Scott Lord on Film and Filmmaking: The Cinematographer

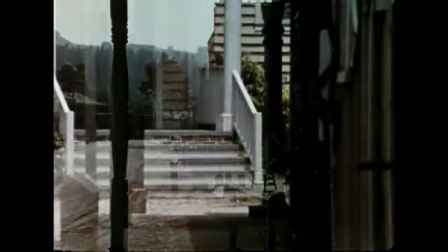[6:34]
It begins as a script, an idea, and the DP enters the creative process long before the cameras roll.
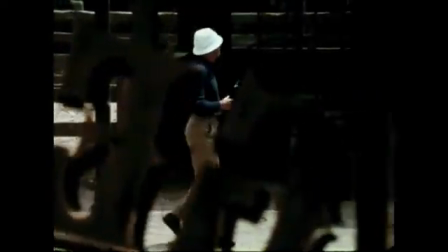[6:44]
In preparing a difficult scene, the cinematographer must familiarize himself with the physical realities of the location.
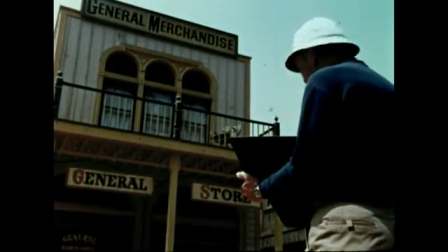[6:52]
The DP must visualize the action called for in the script. In this case, a runaway buckboard sequence in the streets of Old Medicine Bow.
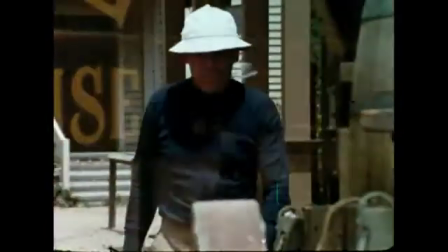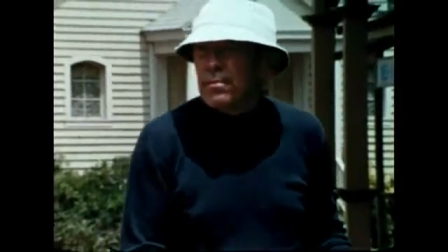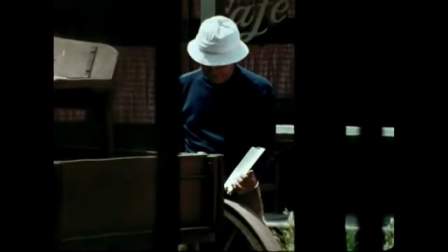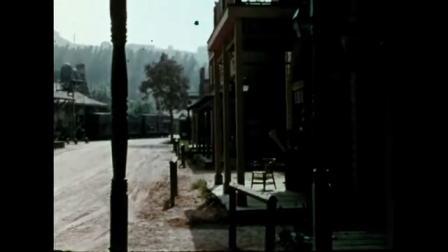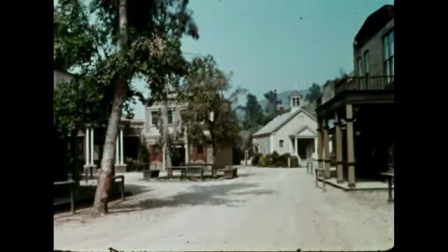[7:21]
In the simplest terms,
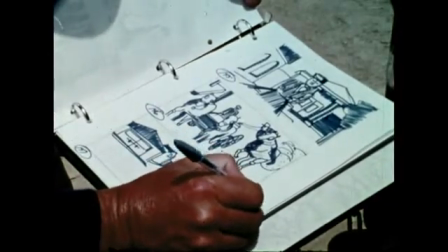[7:23]
the job of the director of photography is to photograph this scene in the most interesting, exciting, and dramatic way.
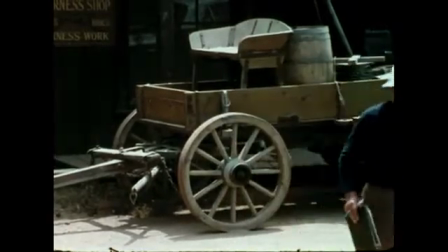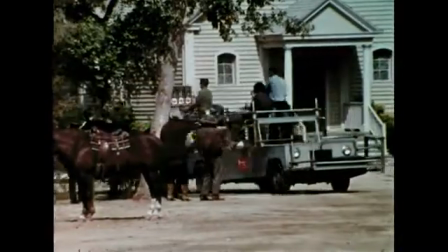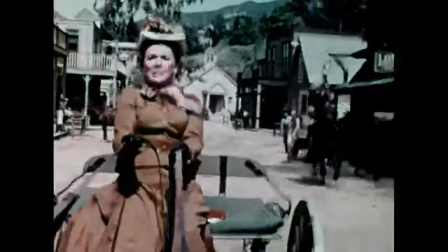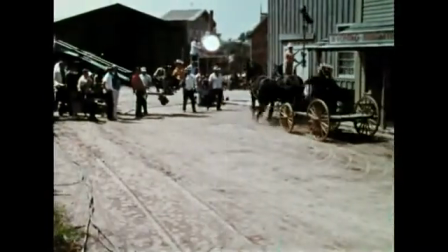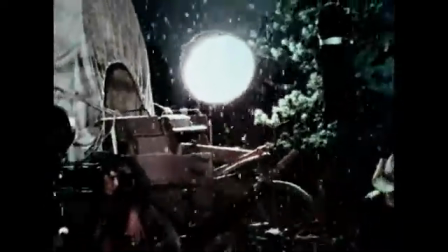[8:12]
Each scene presents particular photographic problems.
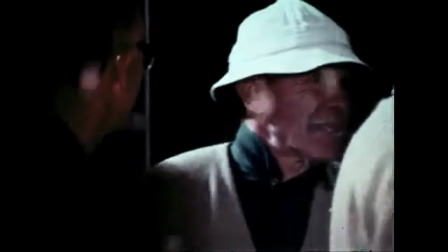[8:17]
The cinematographer chooses his approach to a scene and the equipment he will use from an almost infinite number of available combinations.
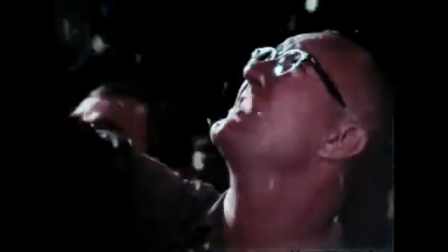[8:26]
Of paramount importance, for example, is his selection of the most appropriate lens for a particular situation.
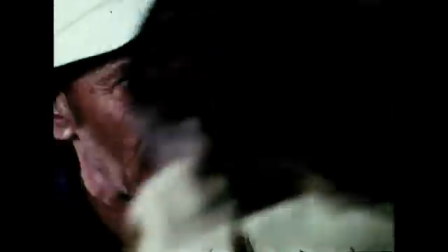[8:33] It's all right now. To a 3-inch lens, and we're pretty close. Show Alan how you do that, please.
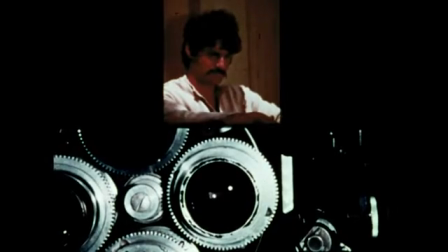[8:40]
A normal lens reveals the subject in approximately the same perspective as the human eye views it.
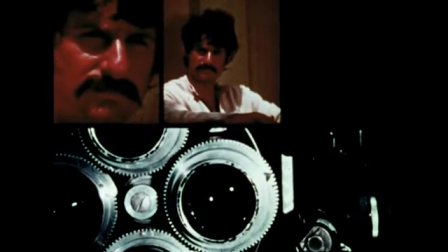[8:49]
A longer lens, or telephoto, brings the subject closer,
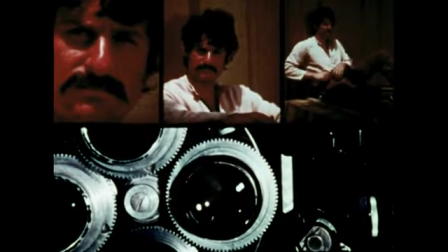[8:56]
while shorter wide-angle lenses seem to place it further away, revealing much wider areas.
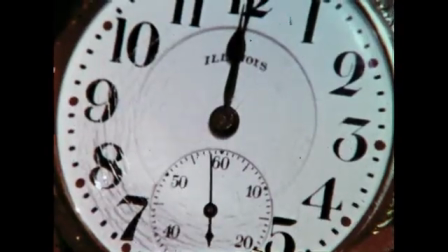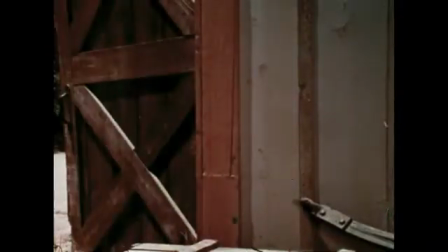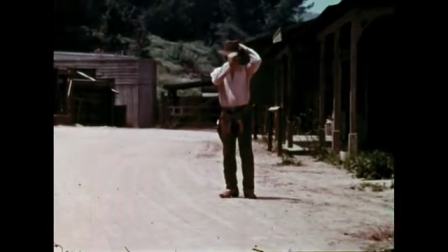[9:13]
The selection of a lens can determine a scene's psychological impact simply because different lenses distort in different ways.
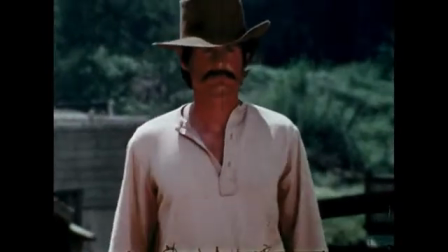[9:23]
Telephoto lenses compress action, and the actor appears to make little progress toward the camera.
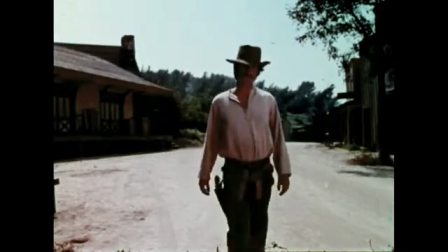[9:31]
Wide-angle lenses affect movement in the opposite way.
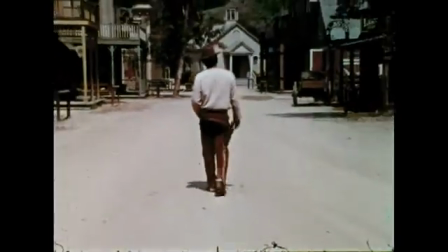[9:37]
A zoom lens can change these characteristics within a single shot.
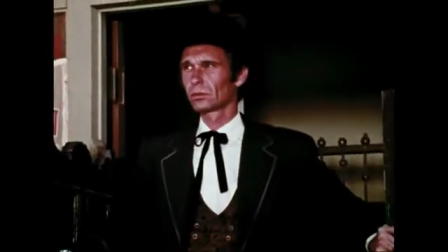[9:42]
Camera angle plays a similar role by heightening drama and depicting mood.
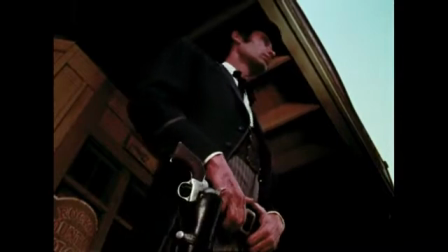[9:48]
A simple change of angle can make an actor appear larger on screen, perhaps more villainous,
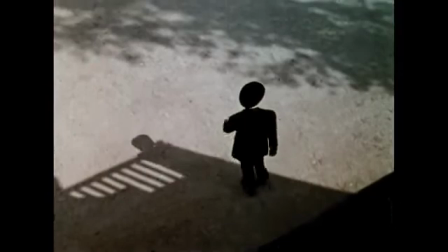[9:56]
or less significant.
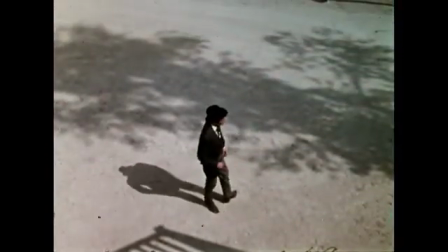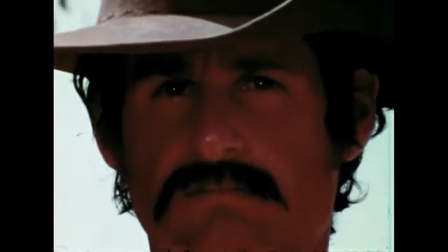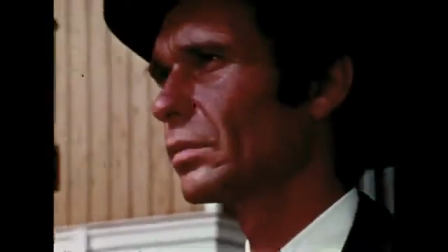[10:09]
Camera movement is still another of the almost infinite possibilities in storytelling technique.